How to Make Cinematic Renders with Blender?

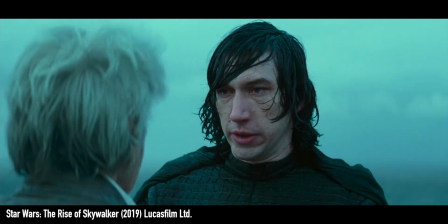[4:08]
Han Solo and his son Kylo Ren. They have been placed in a really strategic way. Look at that. Kylo Ren is dark so he has been placed on a very bright background to create more contrast.
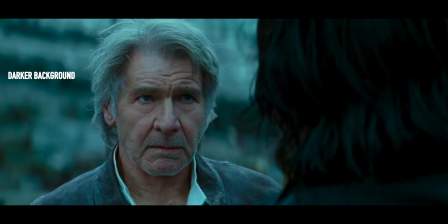[4:20]
His father is more bright so he has been placed in a darker background to create more contrast. This light shadow light technique is used like a lot in movies. Look at the face of Rey.
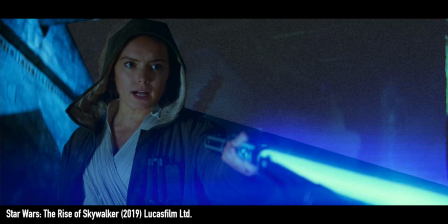[4:32]
The face of ray is bright and the background is dark where there is the face of ray and where is the hoodie of the ray is here and is it dark or bright it's dark and this is on the bright or a dark background of course on the bright background to create more contrast the lightsaber is bright or dark it is bright so is it on the dark background or bright background of course it's on the dark background so this creates more contrast I'm also trying to do this right now with my lamps or lights if I remove like a piece here so you see the back wall is lighting up creates less contrast between me and the wall which is bad you don't understand what's going on here is it me who is talking is the wall moving i don't know so this is how i'm trying to create this kind of cinematic vibes here a really nice way
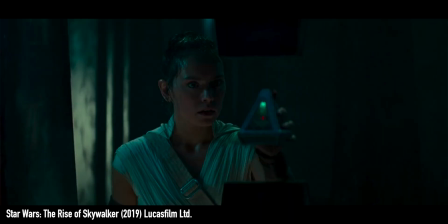[5:16]
of using lighting is to enhance the story for example in this shot right here you see what is it it is ray also a wayfinder which is kind of like a fancy word for a compass right this object here is from the empire it is a dark object somewhere in the middle of a abandoned broken dead star so it's a dark sinister place and look at the lighting behind ray there is some light so it implies that ray
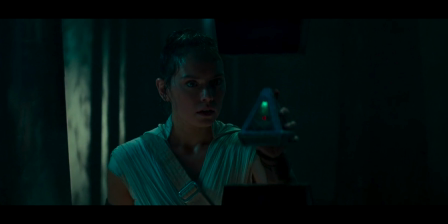[5:40]
is coming from a brighter place and she's like trying to get the wayfinder and on the right side of the image there is absolutely no light at all this is just black this is like telling us that this is like a scary place you know ray comes from the light and tries to take a thing from the darkness and this is very successful in my opinion for example if you would have something bright on this side this is like yeah I mean yeah we have a wayfinder in the middle of some you know dim lit environment you know I'm just gonna craft your wayfinder I'm gonna go
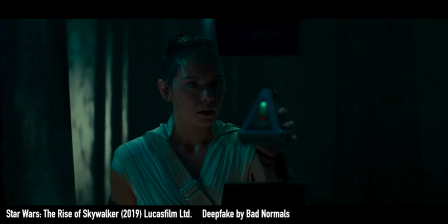[6:09]
but now right now this is dark this is scary this is you can understand what's going on here right so try to motivate your lighting
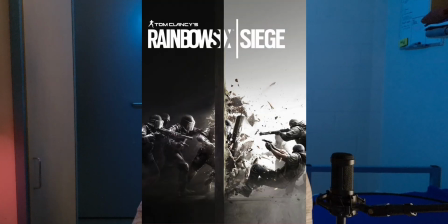[6:16]
by your story or scene you can oppose characters one of them is in darkness one of them is in light one of them has red colors other has blue colors okay this for about course okay anyways you can understand what i mean right one last example about lighting is this thing here you see ray is climbing in the middle of the dead star the lighting is pretty classic so you have the key light on the face of ray i do have a key light here actually as well you see when i turn the key light off my face isn't lit at all because i also
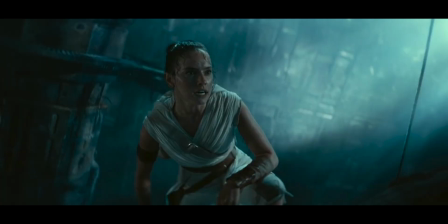[6:43]
film on my phone and the camera quality is shitty also do you have the fill light which i don't have but ray has just to get rid of that harsh shadow right. Then there is the rim light which is creating contrast between ray and the background and also there is a very important lighting technique here which is called the god rays.
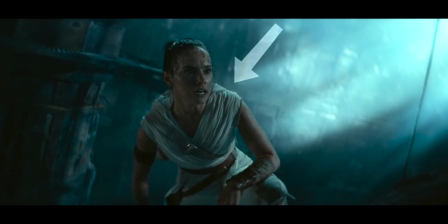[7:01]
They're not pointing in a random direction they're directly there just to show us where ray is. So everything in the scene is working towards ray. Also pay attention to the fact that the background isn't lit.
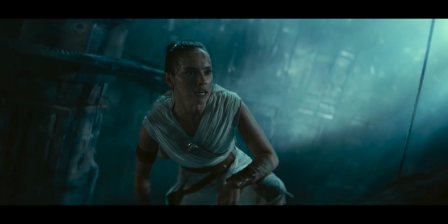[7:13]
I mean it's of course lit isn't pitch black but it is darker than behind the god rays and this is again to create more contrast now let's talk about colors because i mean who doesn't like colors i assume most of you see colors this kind of makes sense to talk about them as well we have a shot from blade runner what do you see here everything is yellow why throughout all the movies i watched the dune the star wars the
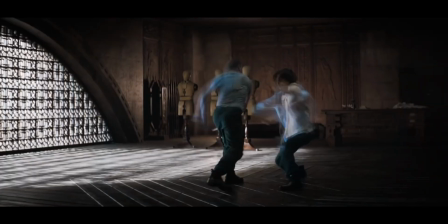[7:35]
foundation when i dragged through the timelines of those movies obviously in cinema i couldn't do that then i understood and i discovered that most of
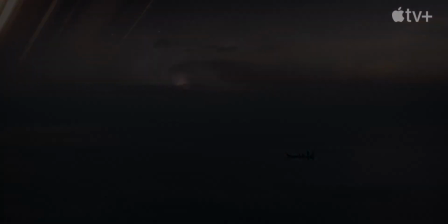[7:42]
the shots have a single prominent strong color so for example here you see okay this is yellow it gives like a hazy vibe you know but
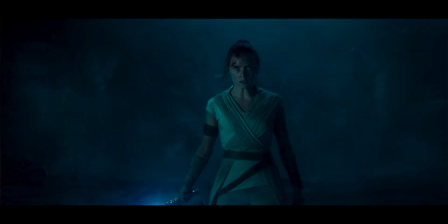[7:49]
also in star wars look at this scene right here but mostly blue right then we have something yellow because this is pretty heart forming there are like
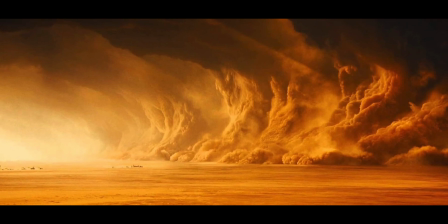[7:56]
a ton of examples for example this dust scene from the beginning you see completely yellow make sure you have one color that has the most power of course
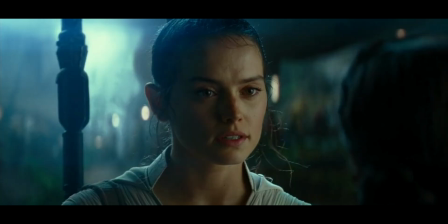[8:03]
there are scenes that have you know color harmony for example the face of ray is lit with a relatively warm light and the background is blue so this creates like contrast so as you see right now i I am like, I don't create any contrast with the back wall.